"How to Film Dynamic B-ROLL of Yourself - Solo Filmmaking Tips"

One of the biggest challenges of being a content creator is filming epic B-roll of yourself. Because most likely you don't have the luxury of someone just tagging along all day to film you. So that's why I thought that in today's episode, I would teach you guys how to shoot and edit dynamic B-roll of yourself.
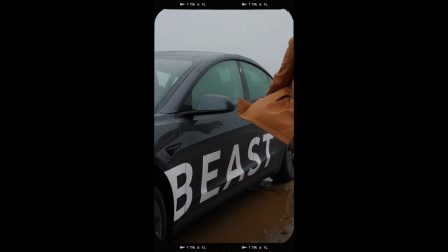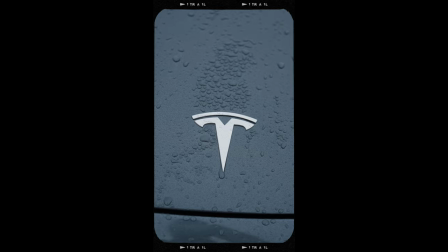So if you guys have been following along on my 7-day daily vlog challenge, you might have seen that in day 7,
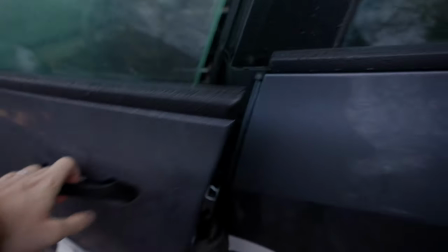(0:38)
I headed to Helsinki and I had the chance to take a Tesla from Beast Rentals to go and visit a friend.
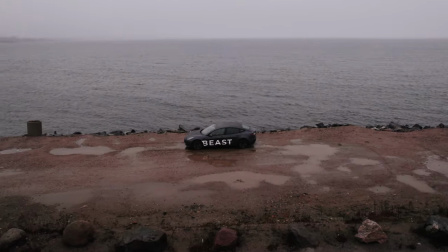(0:46)
If you haven't heard of Beast Rentals before, they're an amazing company here in Europe that's offering short-term and long-term rentals of Teslas, and I was privileged enough to grab one for the day.
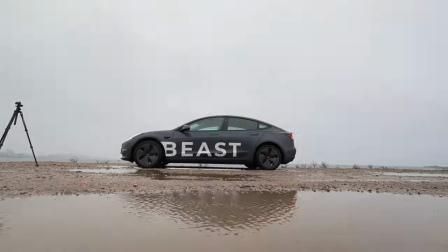(0:58)
And I wanted to take some cool photos and video of me with the Tesla, and I literally had one hour to shoot everything. And I was by myself, so all I had was my Sony a7S III,
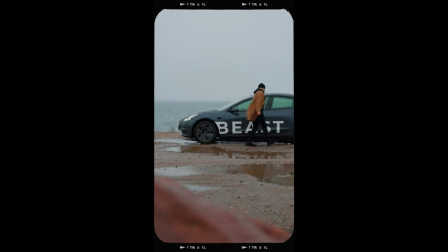(1:10)
tripod and a drone to take all the shots that you guys just saw beforehand and I want to
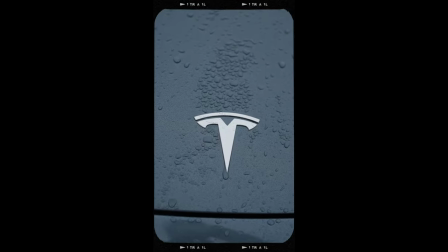(1:16)
go with you guys and break it down just how I thought about going into this shoot and how I got the clips that I needed for my reels. So tip number one for shooting dynamic b-roll of yourself is to create movement yourself. Now most likely when you're filming yourself you're gonna be filming with a camera and a tripod which means that this shot is gonna be static it's not gonna be moving or following you. So instead of creating movement with the camera, you can create movement yourself. So I thought, for example, with these Tesla shots, I'm going to do shots of me walking into the scene,
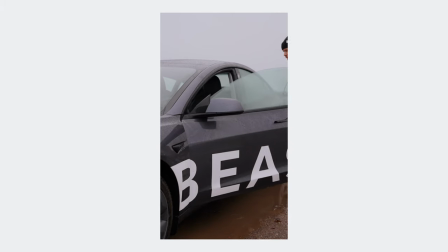(1:49)
getting into the car, creating movement and making the shot a lot more dynamic. If I would have just had the static shot of the camera, the tripod, and then me just standing statically in the shot, I think it would have made for quite a boring video. So that's why I thought at least if the camera is not moving, I can at least be moving in the shots and create that dynamic movement. Tip number two is create movement in post. Now because you're filming with just a camera tripod, your shot is gonna be static, but you can add movement in post.
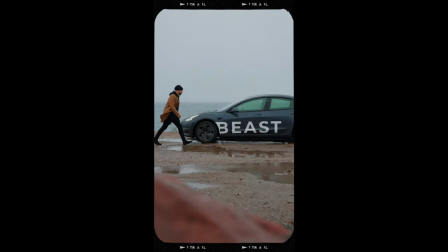(2:19)
What I like to do often in a lot of my clips is just to add a subtle zoom in or pushing out for my shot, anywhere from 7 to 10 percent, or depending on the length of the clip, I might do a longer or more of a zoom, But I like to just have a really subtle look. I don't want to overdo this effect But I just want to create a little bit of zoom just to create a little bit more motion and movement in my shot Mixing in the movement of me walking with a little bit of zoom with the camera Just makes a nice pairing together to get a little bit more dynamic shot tip number three is mix in dynamic detail shots Because when you're filming shots of yourself,
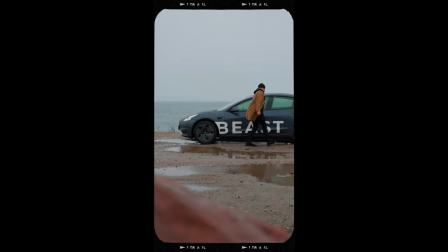(2:55)
you're gonna have to be using the tripod with a camera on it meaning it's not going to be very dynamic it's gonna be just a static shot but that doesn't mean that when you're filming the detail shots that you can't do movement because at that point you're the one holding the camera and everything goes so i found with this video of the tesla i try to do a lot more movement when i'm filming with the camera myself just to get a lot more dynamicness
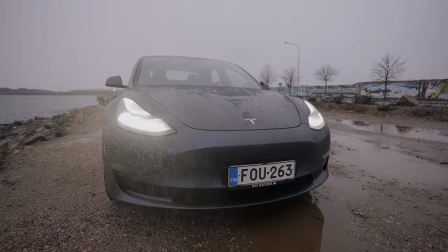(3:18)
to the video i love just moving left to right or sometimes you know for example that beast rentals I was going left and then just pan quickly to the
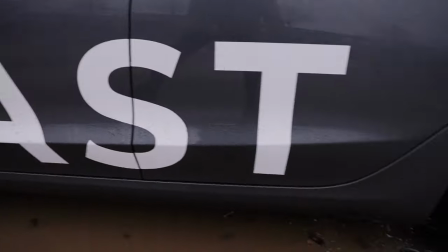(3:27)
right and Having that nice motion just creates a little bit more dynamic this to the video and tip number four utilize drones Having a
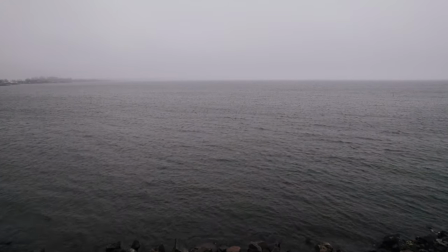(3:36)
drone with you can be a really powerful tool when you're filming by yourself because not only can you get nice landscape shots to just introduce the place where you're at but as well You can use a drone to film yourself in this reels video The opening shot is filmed with the drone and the last two shots of the video are filmed with a drone So for the first shot I did a nice pan from left to right with the drone and the
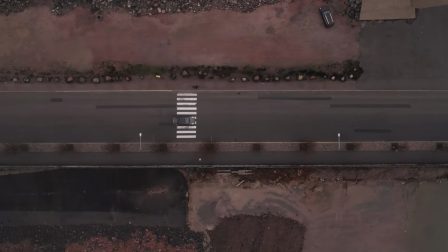(4:00)
last two shots I was following the drone to get that nice car shot now I was filming the drone while driving.